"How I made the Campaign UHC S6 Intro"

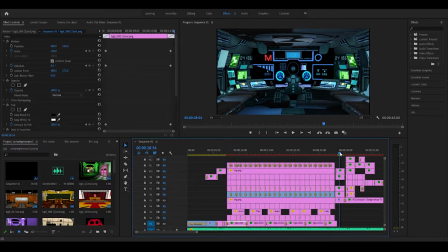[4:07]
So for Joseph, I put the control room back up.
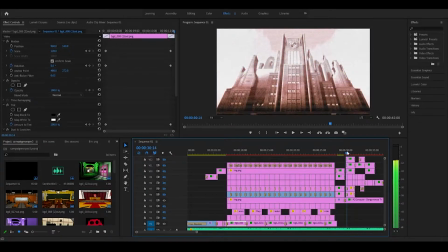[4:11]
This time without the blur though, so you can see it more clearly. And then we fade to,
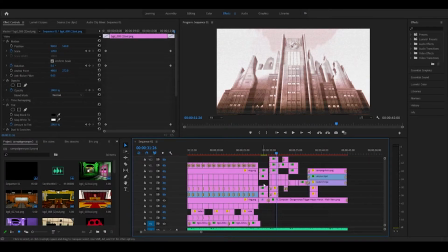[4:17]
this is an image of the school that I put an effect over. It's basically a hologram effect. I use it on the logo as well, but if using Premiere, there's not like just a default effect like I think there is in other editing software for you to add this.
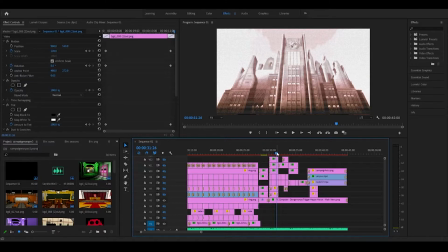[4:34]
I looked up a tutorial to do it. There's quite a few, so it's not hard to learn. I think actually, if I go into my preset, yeah, I had this saved from the Rising Stars intro, so I used it on the lore team, and I used the same presets from that here, but obviously I changed the color and the size of the bars to match this more accurately.
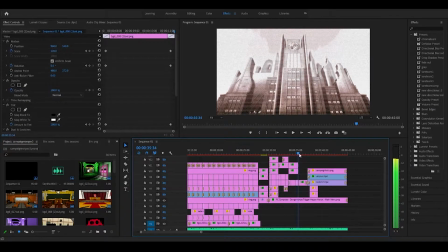[4:53]
And if I click here once again, you can see It scales up, the position moves up as well, so the top of the score remains visible as it zooms in. And the tint goes up as well, it's not as clear with the hologram over the top.
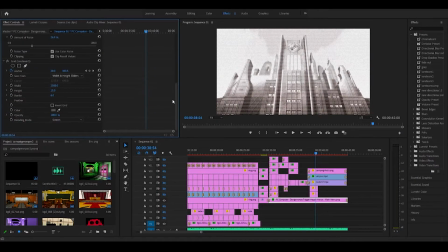[5:10]
What are the hologram effects even? So yeah, the hologram is basically made up of having a grid effect moving, and then a bunch of noise over the top, and there's a few other things you can add as well if you want to make it look more realistic.
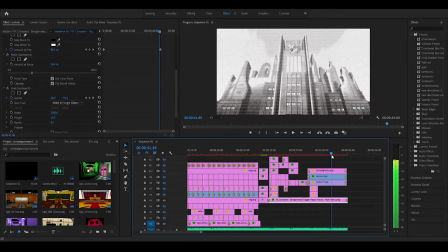[5:23]
But just for this, I think it looks fine, just like that. Again, with the camera footage kind of style.
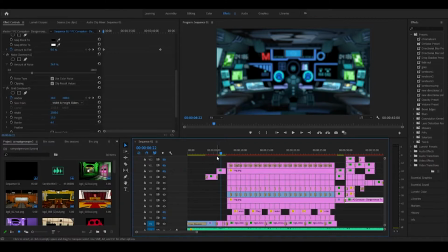[5:30]
And before I go further, one thing I would recommend if you're using Premiere is to get into the habit of learning sequencing, and your timeline won't look just a complete mess like this. But I was too lazy to learn, so I'm stuck with this.
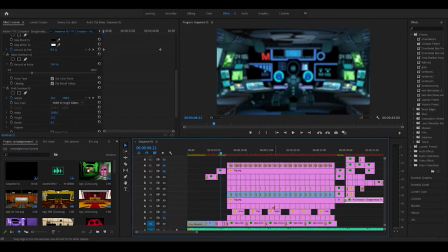[5:44]
It's not the worst thing in the world if you know, if you know how to organize it, it's fine, but sequencing just makes organizing everything so much easier.
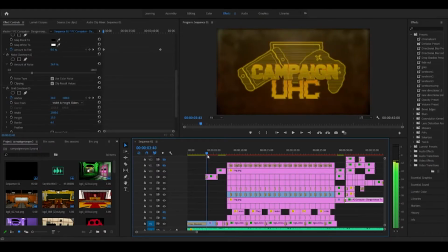[5:54]
Okay, so I'm going to talk about the logo effects next of all. Once again, pretty simple. The campaign logo fades in. It has the hologram effects again, but yellow or gold to match, just to match the logo. And I also added a wave warp effect, just to make it ripple like that.
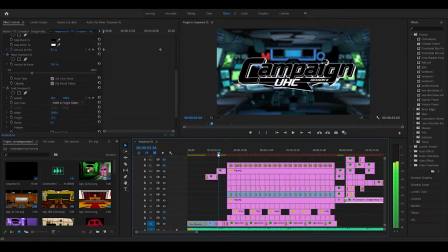[6:15]
And then the Danganronpa logo fades in. Not really any major effects on this. I did add a drop shadow. I do add the drop shadow preset to most, whenever I use text in intro to help it stand out.
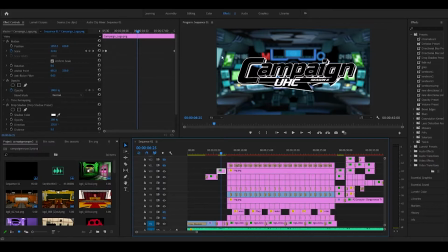[6:34]
I used a white shadow on this one just to make it stand out from the darker background.
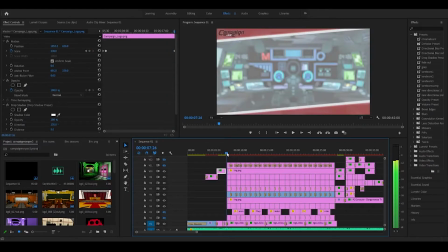[6:39]
Does this even transition out? I don't think it does. So that's one thing I messed up on.
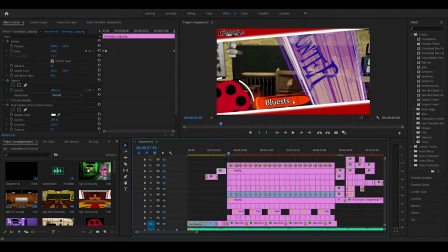[6:46]
But it's not really noticeable. Okay, so next I'm going to talk about this little effect here and then the text and everything. So basically this is another green screen effect from the game that I figured kind of worked well with how,
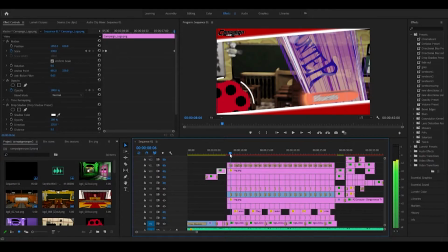[7:01]
well, you'll see it better when the sprites come in, but it serves as a path almost for where the sprites move, and it just looked nicer than having them on just this background. It kind of sucks I can't have the full word because of the angle I have it at, it would normally
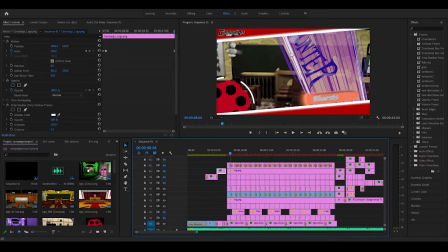[7:21]
go more horizontally, but this is the best I could do. It's not really a big deal.
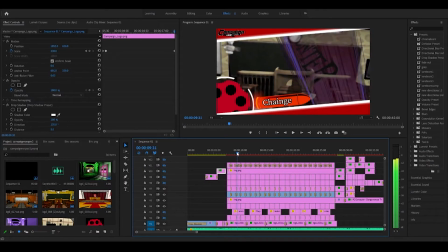[7:25]
And with every player, it changes color to kind of match the sprite more.
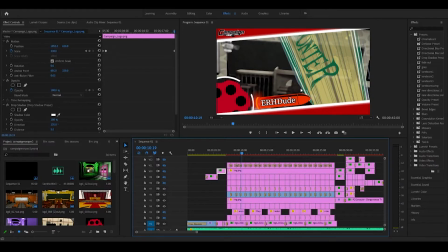[7:31]
Just a little small thing I thought would be nice to add. And it only lasts a couple seconds, so I basically took the same thing and looped it for every player, and then tinted it to change the color, basically.
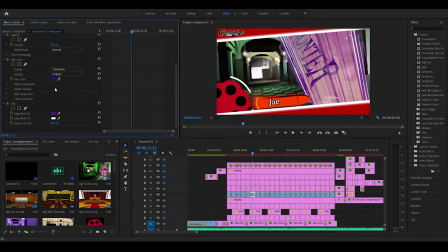[7:50]
You can see it here. If you don't have to apply green screen effect, you use an ultra key for blue and green backgrounds, and then you basically just drag this over to the color of the green screen.
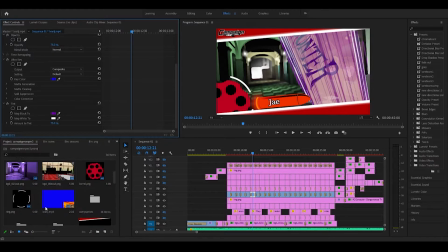[8:05]
It matches that, and then you're done. It shows up here normally. Yeah, let's get this is what the default effect looks like.
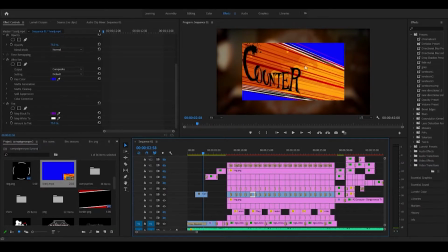[8:14]
And if I want to add an ultra key,
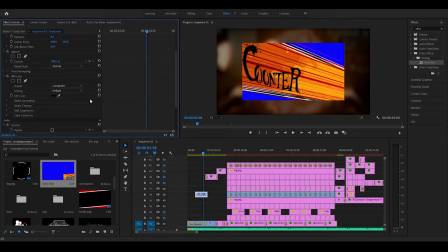[8:19]
drag that on here, get the key color. I just have to click it even. And then boom, it's gone. And then you can scale it up, boom.
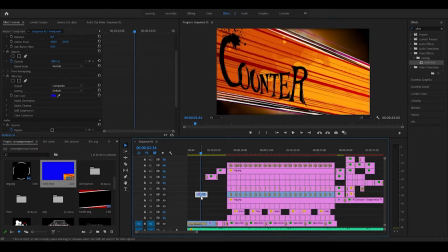[8:33]
But obviously because I rotated it, it looks a little different. But that's how that works.
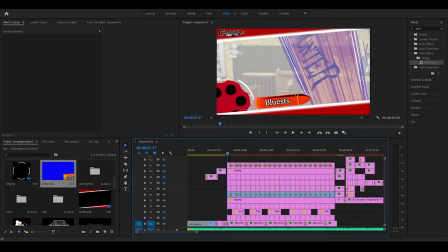[8:42]
Onto the text. Now, again, these assets I took from the game, the bullet and the... what's even the word here? Revolver? No. Basically...
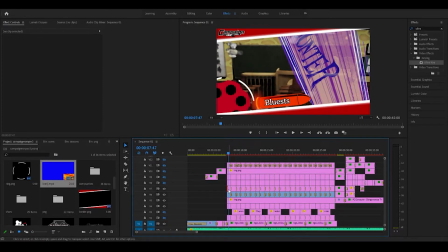[8:56]
what layer is this even on? I haven't touched this intro in so long.
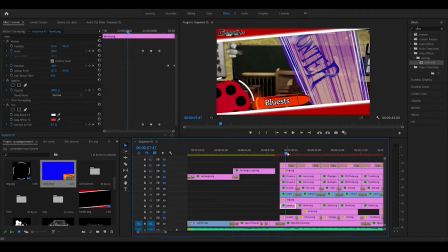[9:03]
We zoomed in a bit to make it... barrel, that's the word. Okay, zoomed in a bit, make it a bit clearer, so...
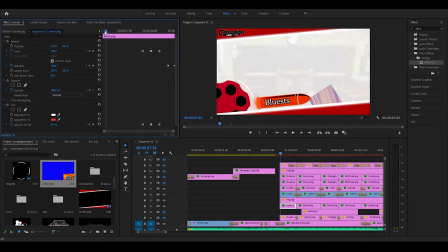[9:10]
the barrel's just static there for most of the time, like it is in the game.
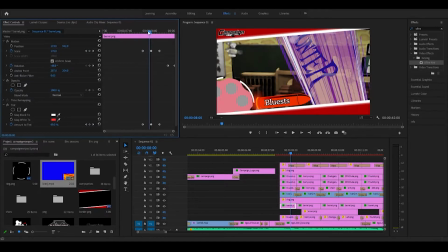[9:14]
When the bullet shoots, I have it scale up, and I also have it tend to go whiter. And then it goes straight back, and then it rotates to signify reloading.
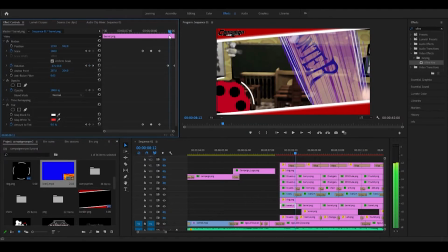[9:28]
The rotation isn't that clean, just because I didn't have much time between the players for that transition, but it gets the job done. And then the ring rotating around it. I kind of messed this up. I should have lined these up in Photoshop first, but I didn't.
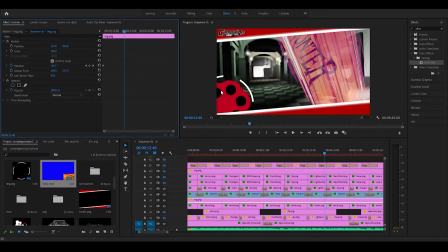[9:50]
So it was kind of hard to position them in the right places, and that's why there's only one ring when there's two rings in the game. This was how I made it look better. And that just continually rotates around for the entire time it's on screen. Nothing really special about that.
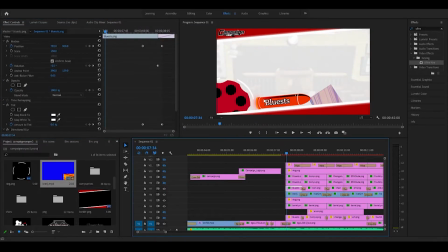[10:07]
And then for the bullet itself, again, made these in Photoshop, so I just got the bullet and then added text over the top. It's the font from the game again. And how this works is it starts out here.
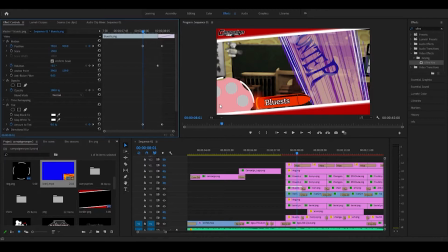[10:24]
At the same point, it's synced up to the barrel, scales up, and then it shoots. I added a directional blur and the tint again, make it go white as it fires
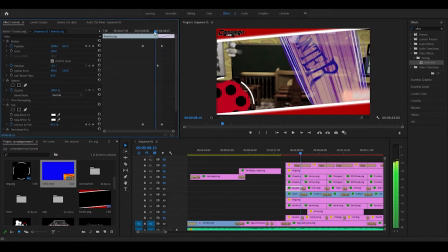[10:40]
off the screen. It has to rotate slightly just to keep in line with this. It was kind of awkward to figure out, but we managed to get it done. And it moves off screen, and then we have a push transition where the next one transitions in as the barrel rotates.
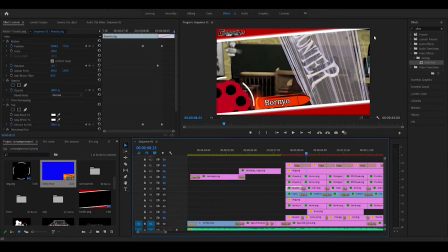[10:58]
But obviously you can't see the other bullet it transitions from because it's already off the screen. So that's how I figured out how to do all that. You could just manually have it move position, but it would have looked a bit more awkward, I think.
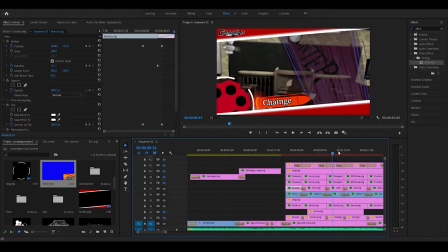[11:17]
And that remains the same for every player. Similarly, the sprites are synced up in the same way.
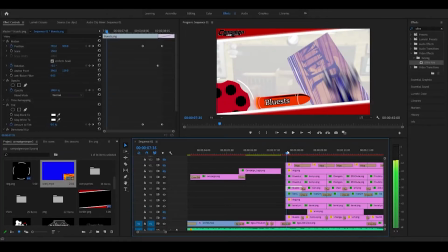[11:23]
I'll just play this, I guess.
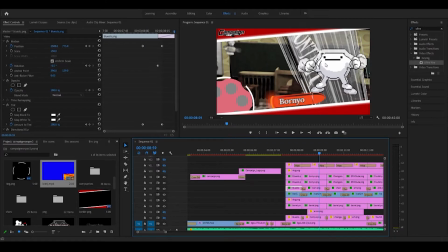[11:26]
So as the barrel glows up, so does... there's two sprites overlaid on each other.
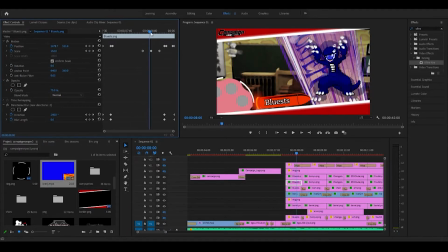[11:32]
The background one that's lower opacity increases in size, the same as the barrel, just leaving like a pulse effect, and then goes back.
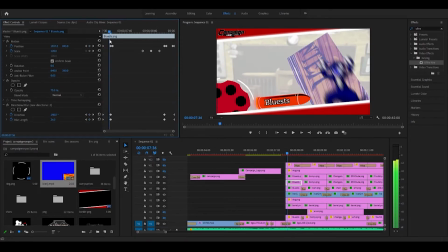[11:43]
And then the sprites, they fade in from the bottom with a directional blur once again. I put 2 keyframes here to make sure the movement remains stable. That's like a whole other thing that I'm not going into.
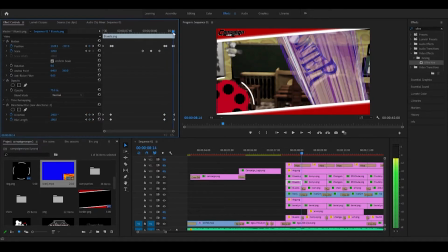[11:58]
Scales up, and then blur moves up again, and the next one comes in.
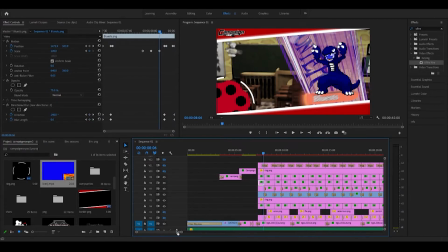[12:03]
And I'm going to let you in on a big secret here. All you have to do is copy,
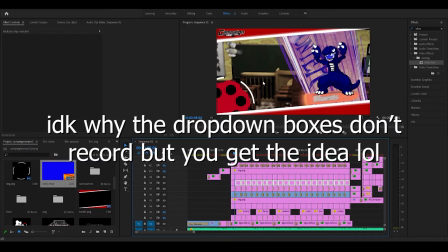[12:11]
drag to all, and then you could just paste attributes and it will do the same for every sprite.
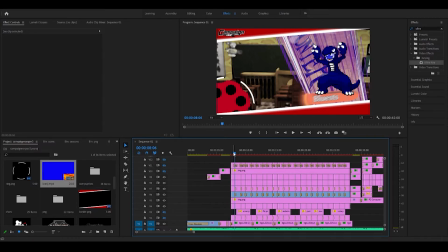[12:18]
And that's how people make intros so fast, because once you've keyframed this once, then you don't have to do it again.